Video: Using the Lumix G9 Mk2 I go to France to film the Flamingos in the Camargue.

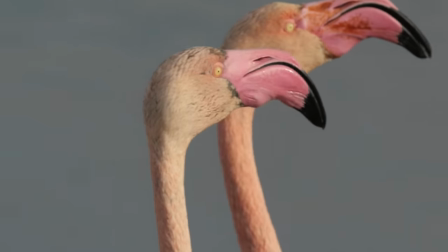I really enjoy filming wildlife in slow motion but I didn't find it worked here I
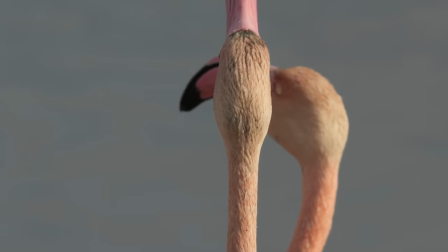did this in slow motion but really you want it going at normal speed to look its best.
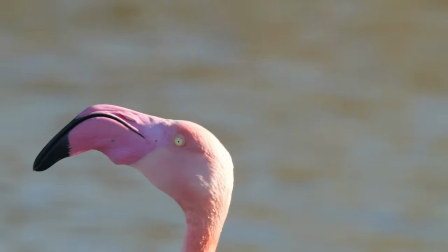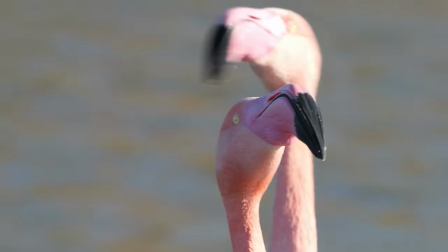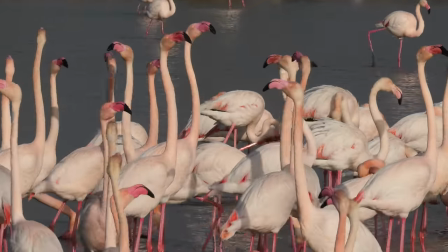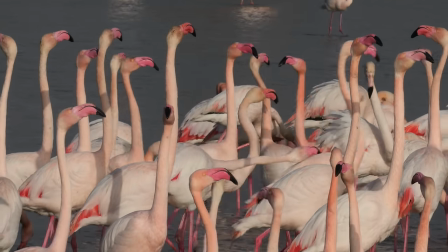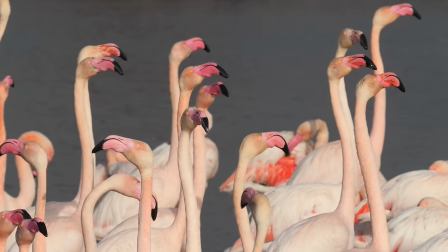So this is slowed down now this is the Lumix G9 Mark II 120 frames per second
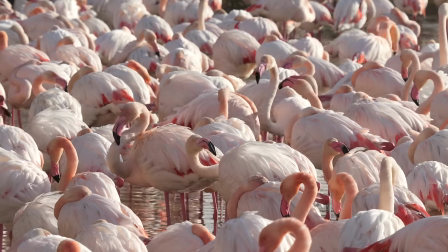4k so almost five times slow and it auto focuses very well at this frame rate.
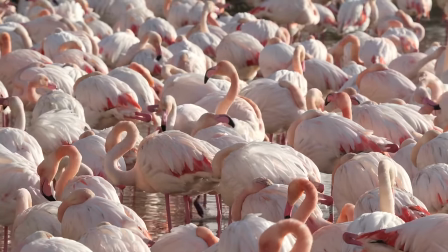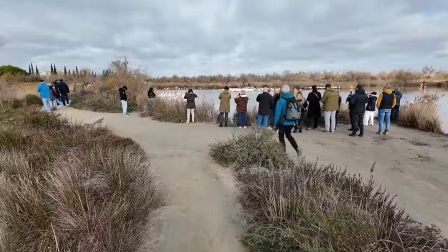Now this bird park gets very crowded so you're not likely to be enjoying these flamingos by yourself but
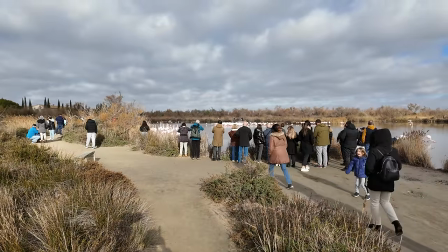that's how I remember it from the last visit when I was there which must be at least 10 years ago I don't remember people at all
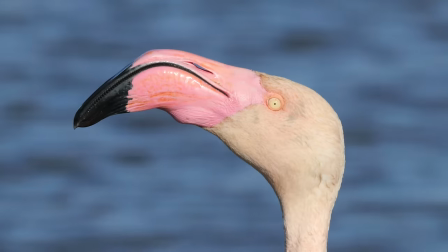it was the Christmas week so there's gonna be a lot of people on holiday the
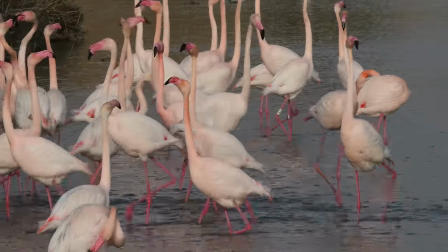birds are doing this all the while too they're walking along as a group as if they've got somewhere purposeful to go then they turn
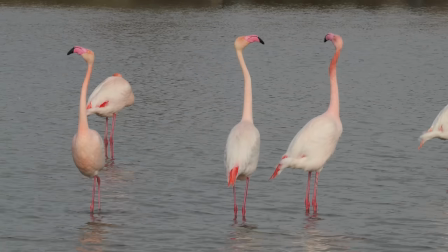around and walk back again backwards and forwards and I like the way these
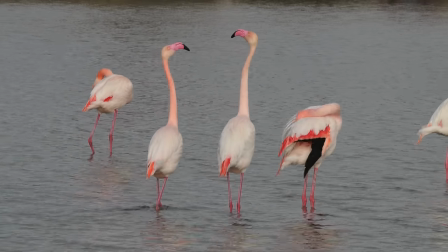three birds came together and did this little wing display too.
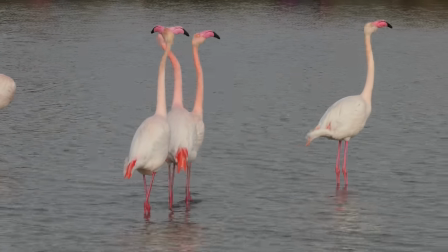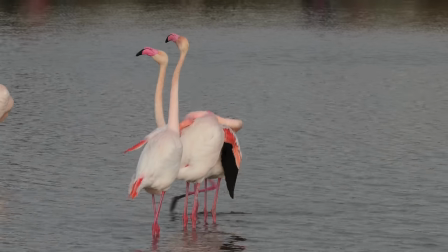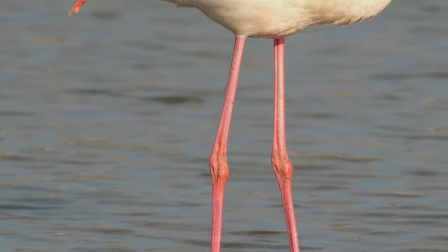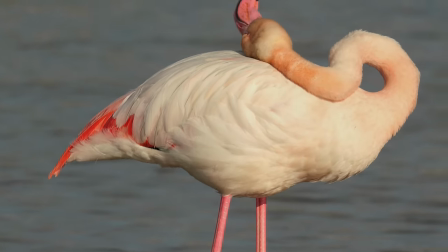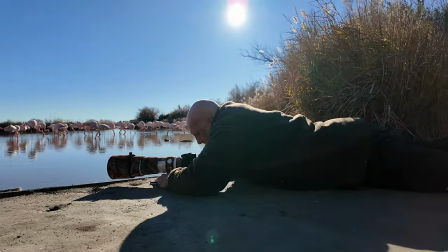Here I'm filming myself with the DJI Pocket 3 and it's got face detection on it and it moves the head to follow your face
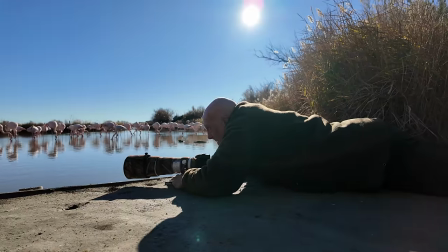so when it can't see my face the camera starts
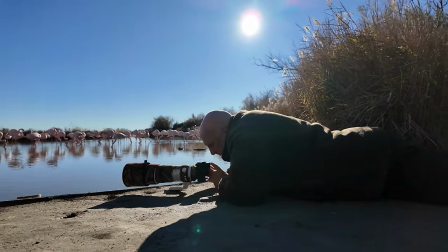moving hunting for me something I didn't realize was happening at the time.
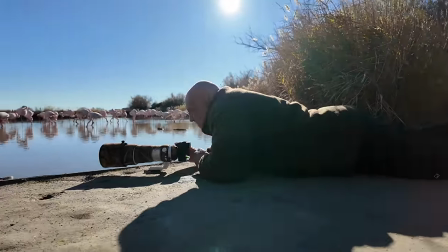So the camera is static on a tripod but the head moves around.
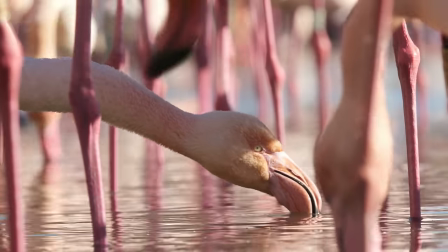But I'm getting down low on the floor because I want those low angle shots of the heads of the flamingos moving amongst this mass of legs.
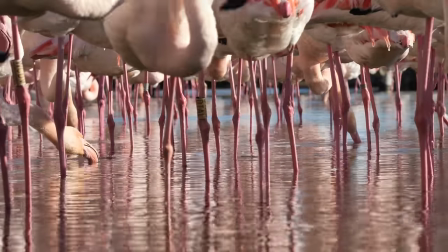All of the footage is taken with the Lumix G9 Mark II with the
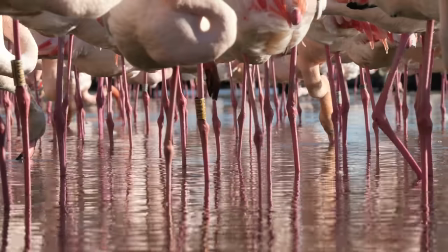150 to 400mm OM lens and I concentrated on video.
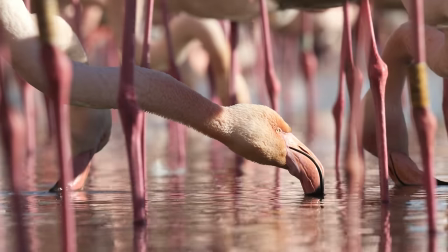I hardly took a stills picture at all. I've said before I find it very hard to do both.
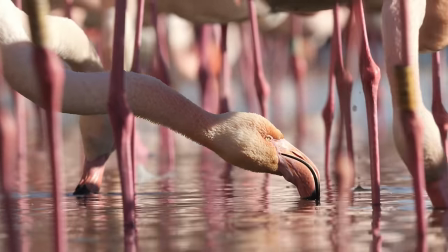You've really got to concentrate on one or the other.
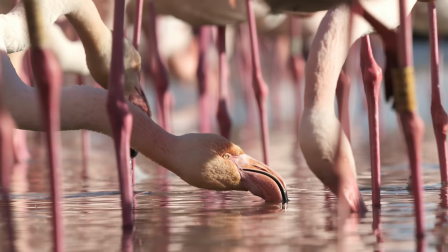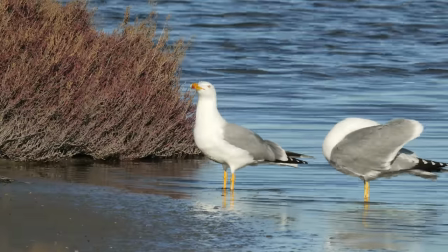Here we have a pair of yellow-legged gulls and they're interested in something.
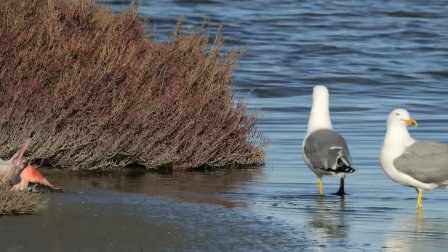This is taken from one of the hides as you walk around the reserve and there's a dead flamingo off to the left of the picture.
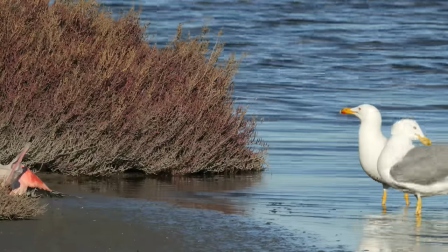That's the interest, the next meal.